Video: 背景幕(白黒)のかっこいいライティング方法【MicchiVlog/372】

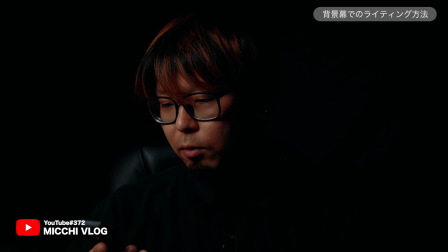[4:03]
はいということでねしっかりと黒を潰すために今ISO100までね下げましたもっとねISO下げれる場合もあるんですけど
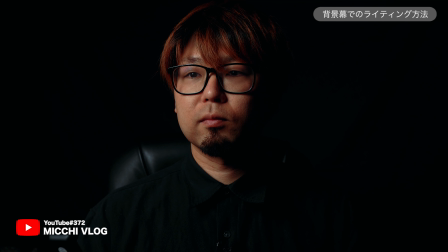[4:12]
一応今回ね100でやってみようかなと思いますそうするとですねやっぱり人物もね暗くなってしまうんですよね
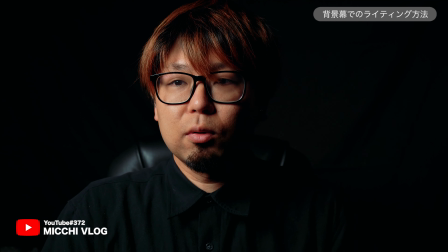[4:18]
そうなった時に今ねこの定常光照明が僕の場合だと50%になってますなのでこれを上げていきます
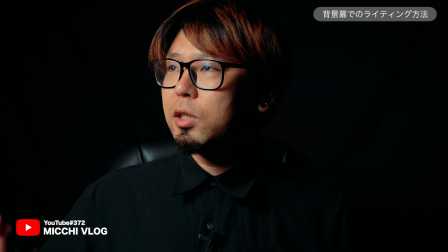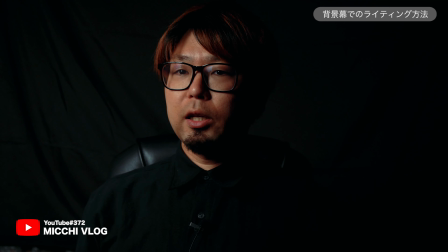[4:34]
はいこれで100%ですねそうするといかがでしょうか人物にだけ光が当た
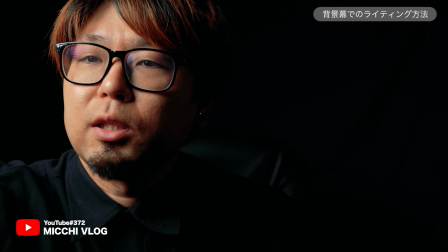[4:41]
って背景の方にはほぼね光が当たらない状態になります
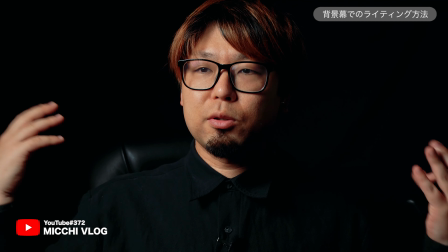[4:46]
どうしてもね向いてる照明のね角度によってはどうしてもこんな感じで
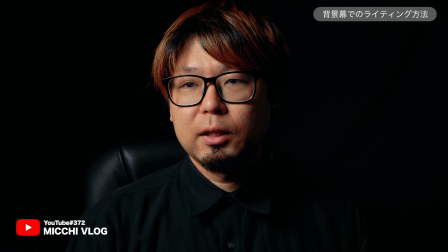[4:53]
こんな感じで背景が見えてしまう場合があるのでそこはね調整してもらって
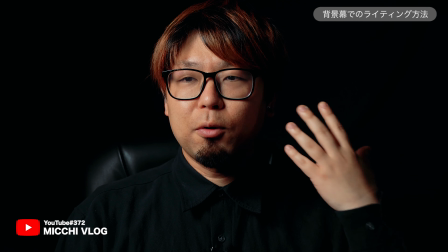[4:59]
なるべくこう人物だけをね当たるように右斜め前とか左斜め前とか
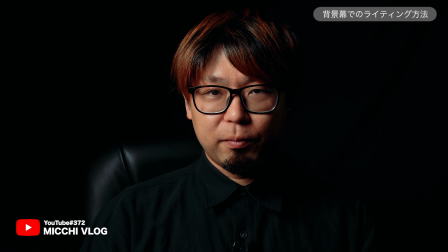[5:04]
正面からだとやっぱり後ろに当たってしまうので斜めからライティングするというような感じがいいのかなと思います
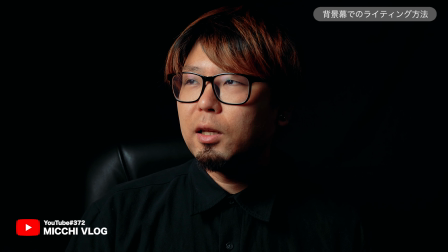[5:11]
そうすると自分のこの影の部分と背景の部分というのが差をあまり感じさせずに
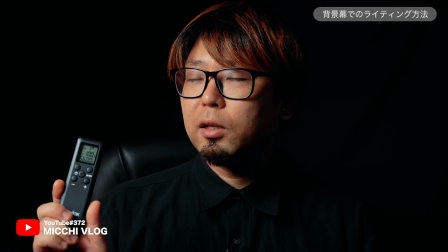[5:19]
ちょっと雰囲気のあるかっこいい映像みたいなのを作ることができます
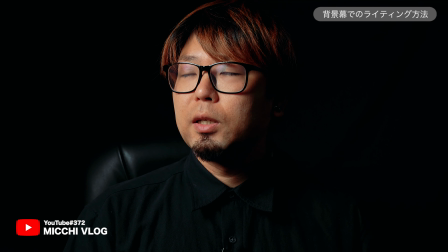[5:26]
これが黒背景の良さでもありますよねということで今回使った一応定常光1灯とできれば調節ができるもの
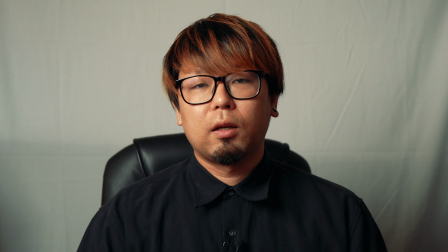[5:37]
僕が使っているのがゴドックスのSL60というものですね
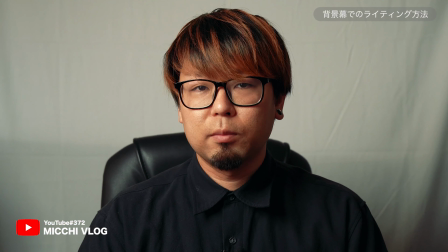[5:41]
こちらを使っておりますはいで今100%ですねカメラの方も
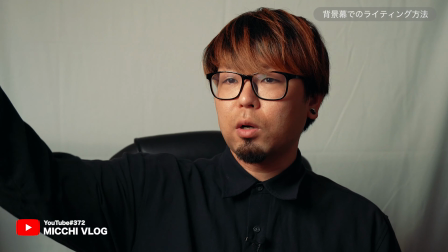[5:46]
ISO感度っていうのを調整するということが必要になるかなと思います
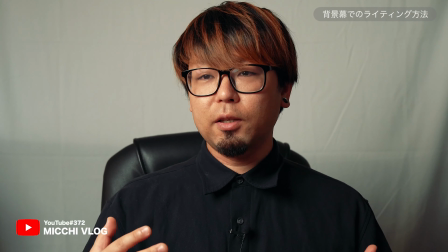[5:55]
はいということで続きまして今度はね白膜の方でねやっていこうと思います白膜白風とも言いますねはいこれでやっていきますでこれは今定常光がここに一つソフトボックスをつけた状態で一つだけあります
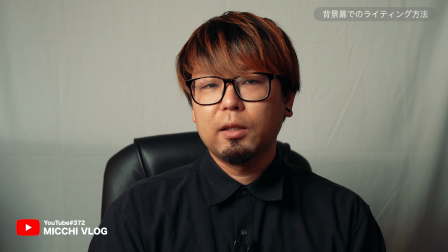[6:08]
で背景見てもらうとやっぱりねこんな感じでシワが寄っているんですよね背景が白っていうことは被写体を浮かび上がらせたいんですよね
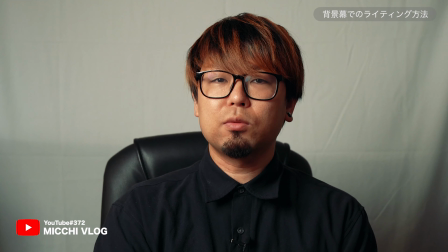[6:17]
けど定常庫を一つで撮影をしようと思うとこんな感じでね人物は見えるけど背景のこのシワ
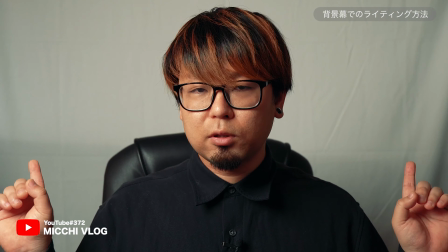[6:26]
白布のシワみたいなのが見えちゃうんですよねやっぱり白布使いたい時っていうのは真っ白に見せたいっていうのがあると思うので
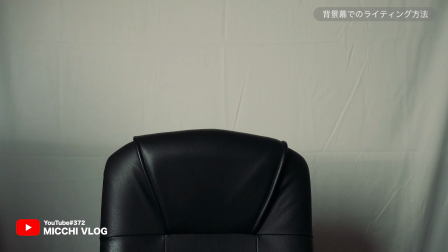[6:33]
ここでねライティングっていうのを先ほどね黒幕と違ったライティングっていうのをしていく必要があります
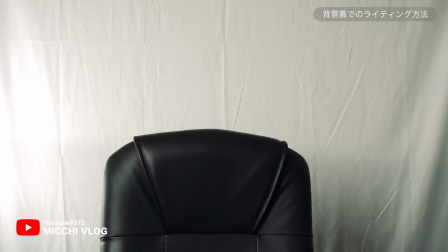[6:40]
じゃあ早速ねライティングしていきましょうライティングはこの右と左の後ろにね
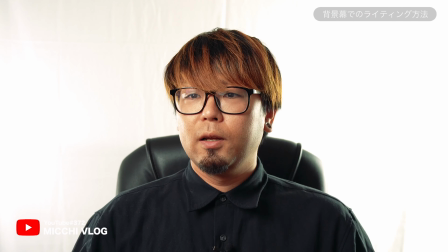[6:45]
一個ずつライトが設置してありますこれも定常光ですねこれをね2つつけていきます
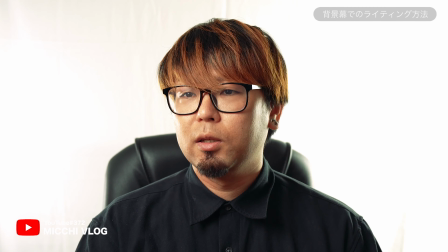[6:54]
はいまず1つです
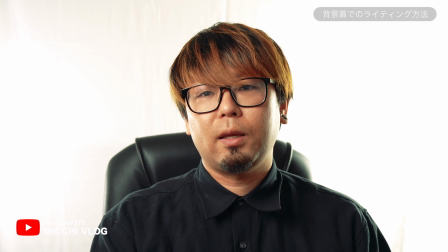[7:00]
はい2つですはいいかがでしょうかこれでだいぶね明るくなりましたよね
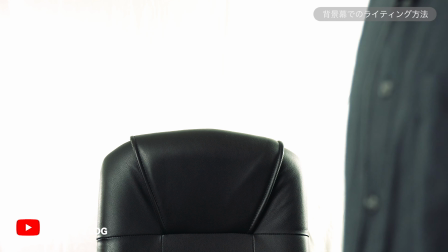[7:06]
ちなみにISOの方は400で今撮っておりますでライティングの方ね今してるんですけどだいぶ白くなったとは言いつつも
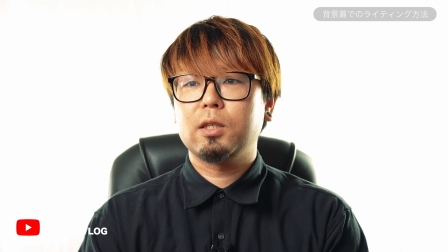[7:14]
やっぱりちょっとこの上らへんがねシワが出てますよね
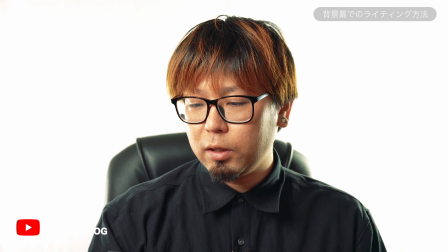[7:18]
ここでISOの方を調整していきますこのシワが飛ぶとこまで
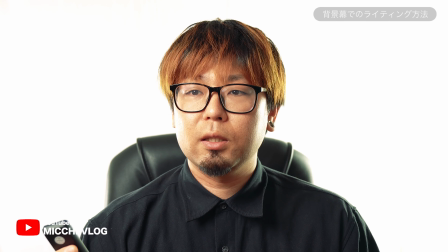[7:25]
一段階で結構いけましたねどうでしょうかこれで背景にシワがない状態で撮影ができてますちなみに今つけてるこのソフトボックスの方がですね照明が今23%くらい5600ペルビンで23%くらいですね
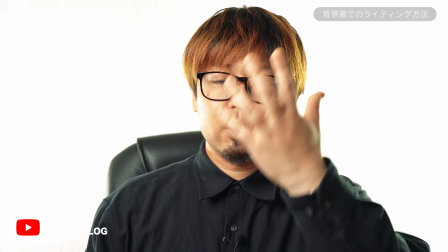[7:42]
なのでちょっと暗いなと思えば上げていただいて調整してもらってもいいですし
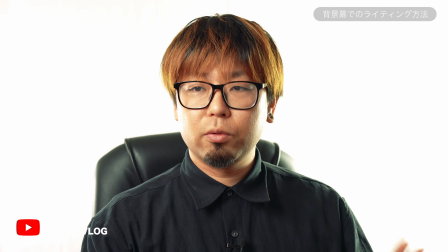[7:48]
ちょっとこれだと飛んじゃってますけどもしくは下げてもらってやってもいいですね
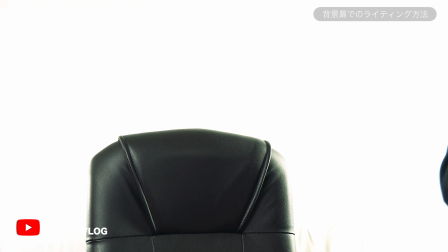[7:55]
ただ問題は斜めから当ててるんですけどやっぱり背景が明るい分少しここにシャドウが乗りやすくなっちゃうので
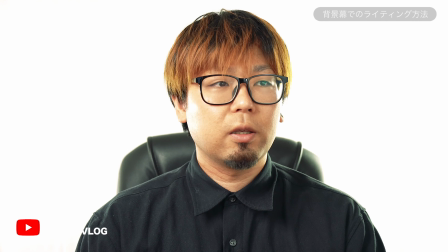[8:03]
そういう時はもう1個の左側に1個定常光があるのでこれをつけてあげてもいいかなと思いますじゃあちょっとつけてみましょう